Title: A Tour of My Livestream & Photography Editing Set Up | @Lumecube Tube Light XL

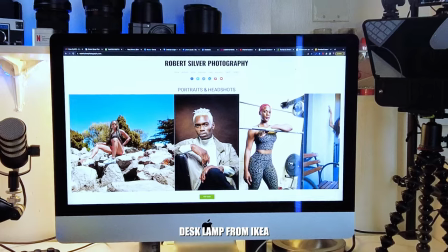I do have a lamp in the back okay as you can see right there and then I
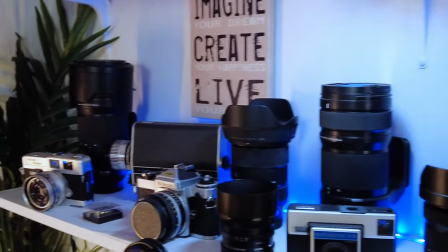have lights right up here too just to accent these awesome lenses right
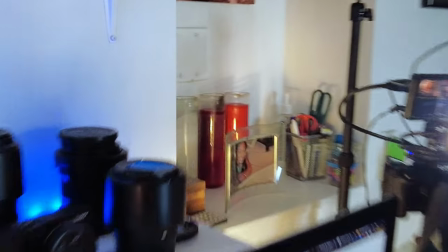here and then I have these little strips right
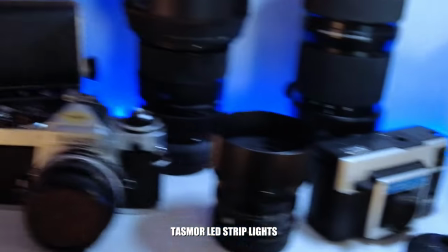here that go across this entire bookshelf and these little strips are only $15 get
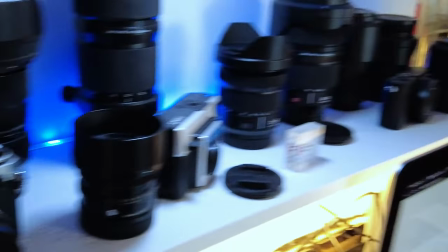it off of Amazon only $15 and it's little LEDs doesn't emit any
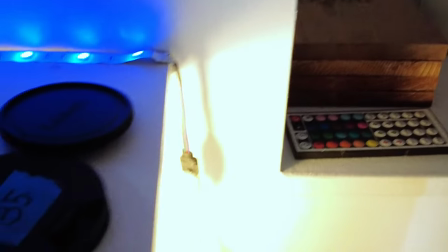heat and barely draws any real energy because it's LED okay so
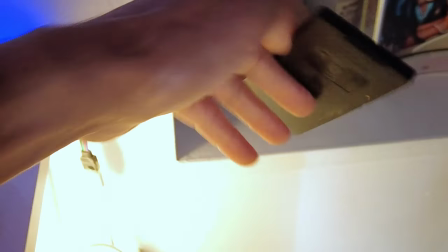I have those there here's the remote to it so I could change the color up
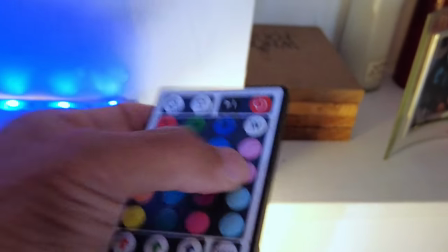wherever I feel like going at that moment let me see here we go
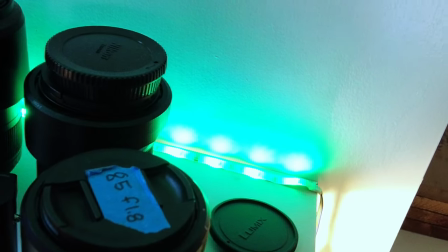there we go you know depending on what I want to do if you're using
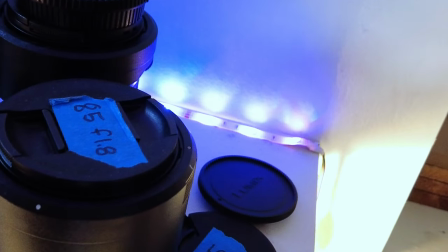these so you don't get flicker turn the power up all the way I've learned that
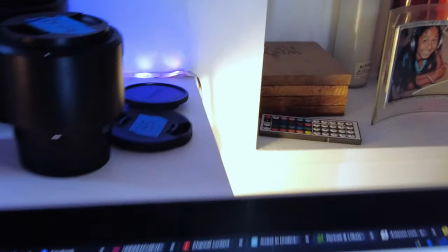because of mistakes i've made okay now for my overhead
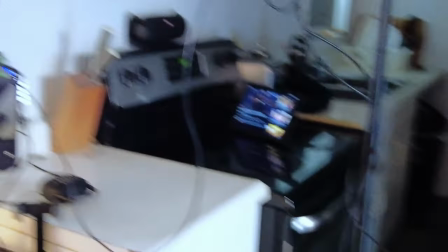mic when i'm doing talking head with the video when i have everything set
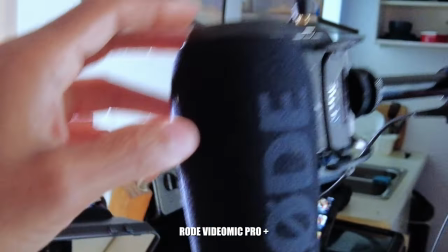up i'm going to be using this uh rode mic pro plus
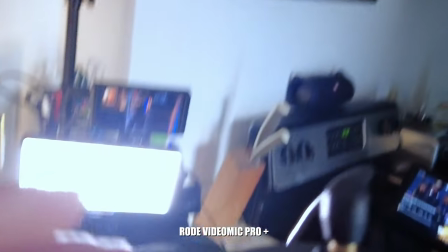awesome mic if you can't uh there you can have your settings here
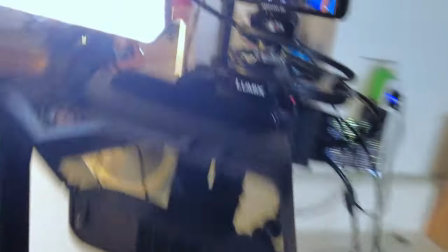and it's powered through the camera right there if you can see
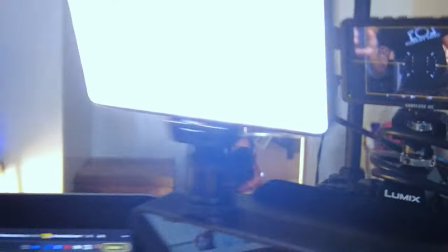it okay so long as you have it connected to the camera it is powered as soon as
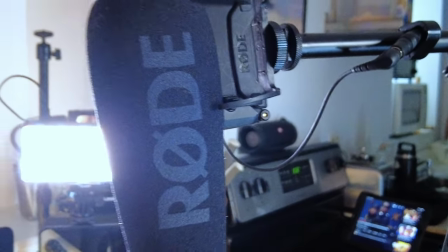you turn off the camera it is off so it's pretty awesome that it works that way
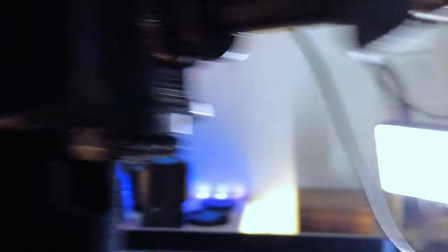and then from there i
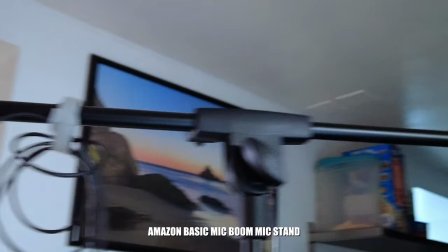have this cheap little boom arm microphone boom
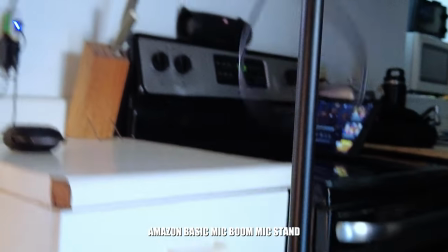arm which i got from amazon for 15 bucks or $20,
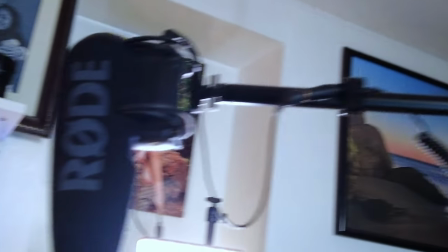something like that. Very good price. You simply can't beat it. Cannot beat it.
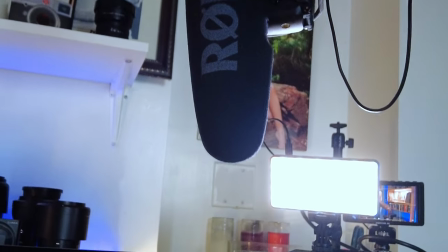Okay?
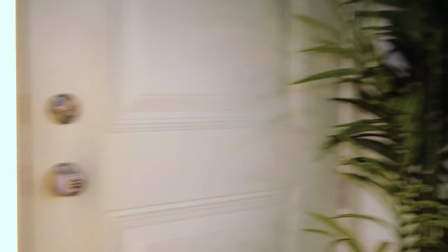Then, let's go on over here. I have my accent lighting.
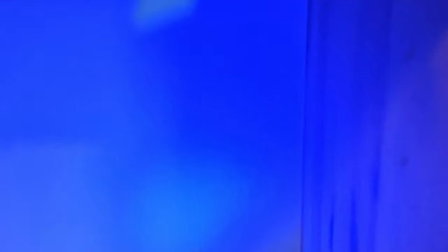I have a couple of accent lights. Let's get to the small ones. Small one is right here.
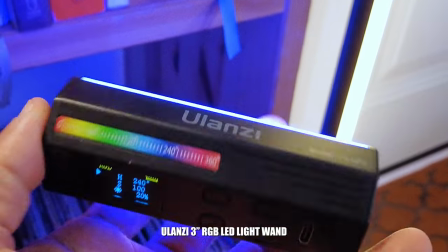This is a Ulanzi. Let's see that. Ulanzi. this is only like 30 bucks for this one it's magnetic here
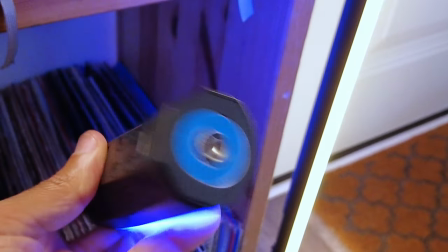it's magnetic right there and it's magnetic right there and
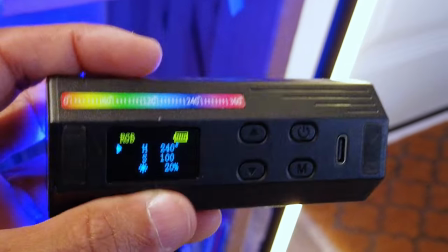magnets on the back side as well and this battery lasts a very
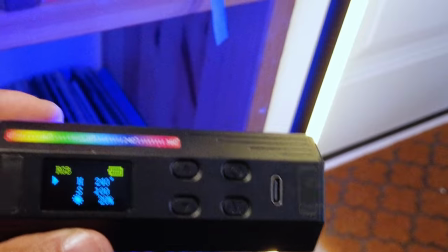long time because you don't need a whole lot of power for it to make it look awesome it's
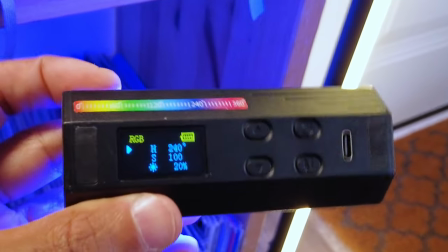accent lighting so I use anywhere between 10 and 20 percent brightness
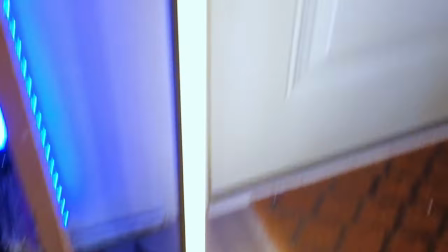and I just tuck it there and it's just really to help accent these strip lights.
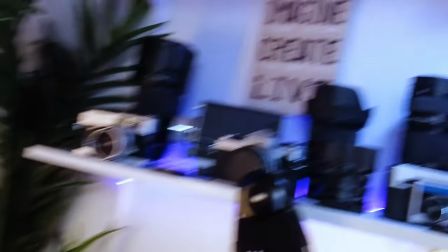That's what that's for. Okay. Now I have another one up. That's the, uh, this is the other one I have up top right there.
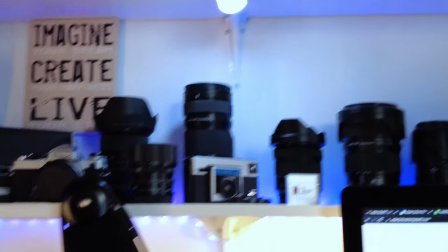I'm sure you remember that one. Then for the most important key, uh, accent lighting.
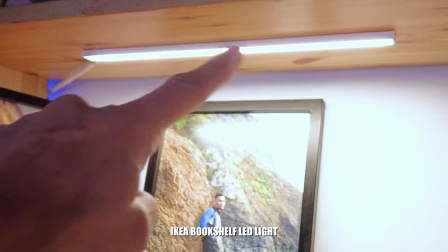Oh, besides this led here, which is from, uh, Ikea, this little strip here, that was very cheap.
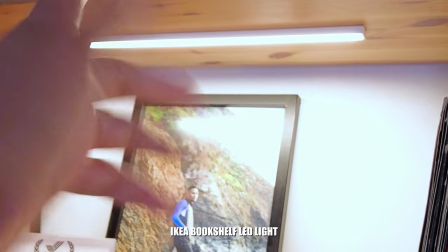I can't remember the price but very cheap.
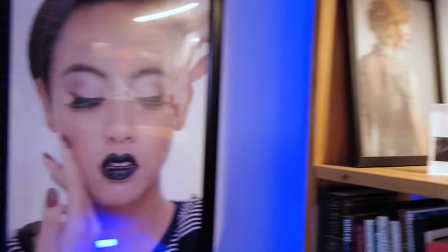And I just put it right there just to light up this little bookshelf area, which a lot of you may know or have seen in the back.
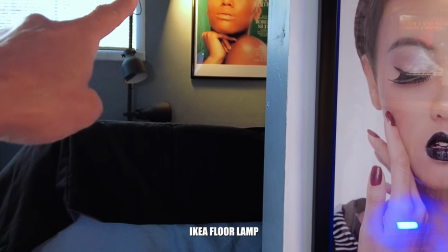I just have a, I just have a light that I had a lamp from Ikea just pointing in the corner to add depth.
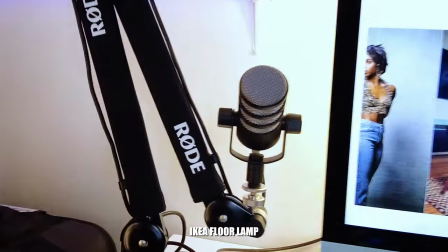So when you guys see me, uh, in the background, it's normally blurry. And, uh, but I just had that light on.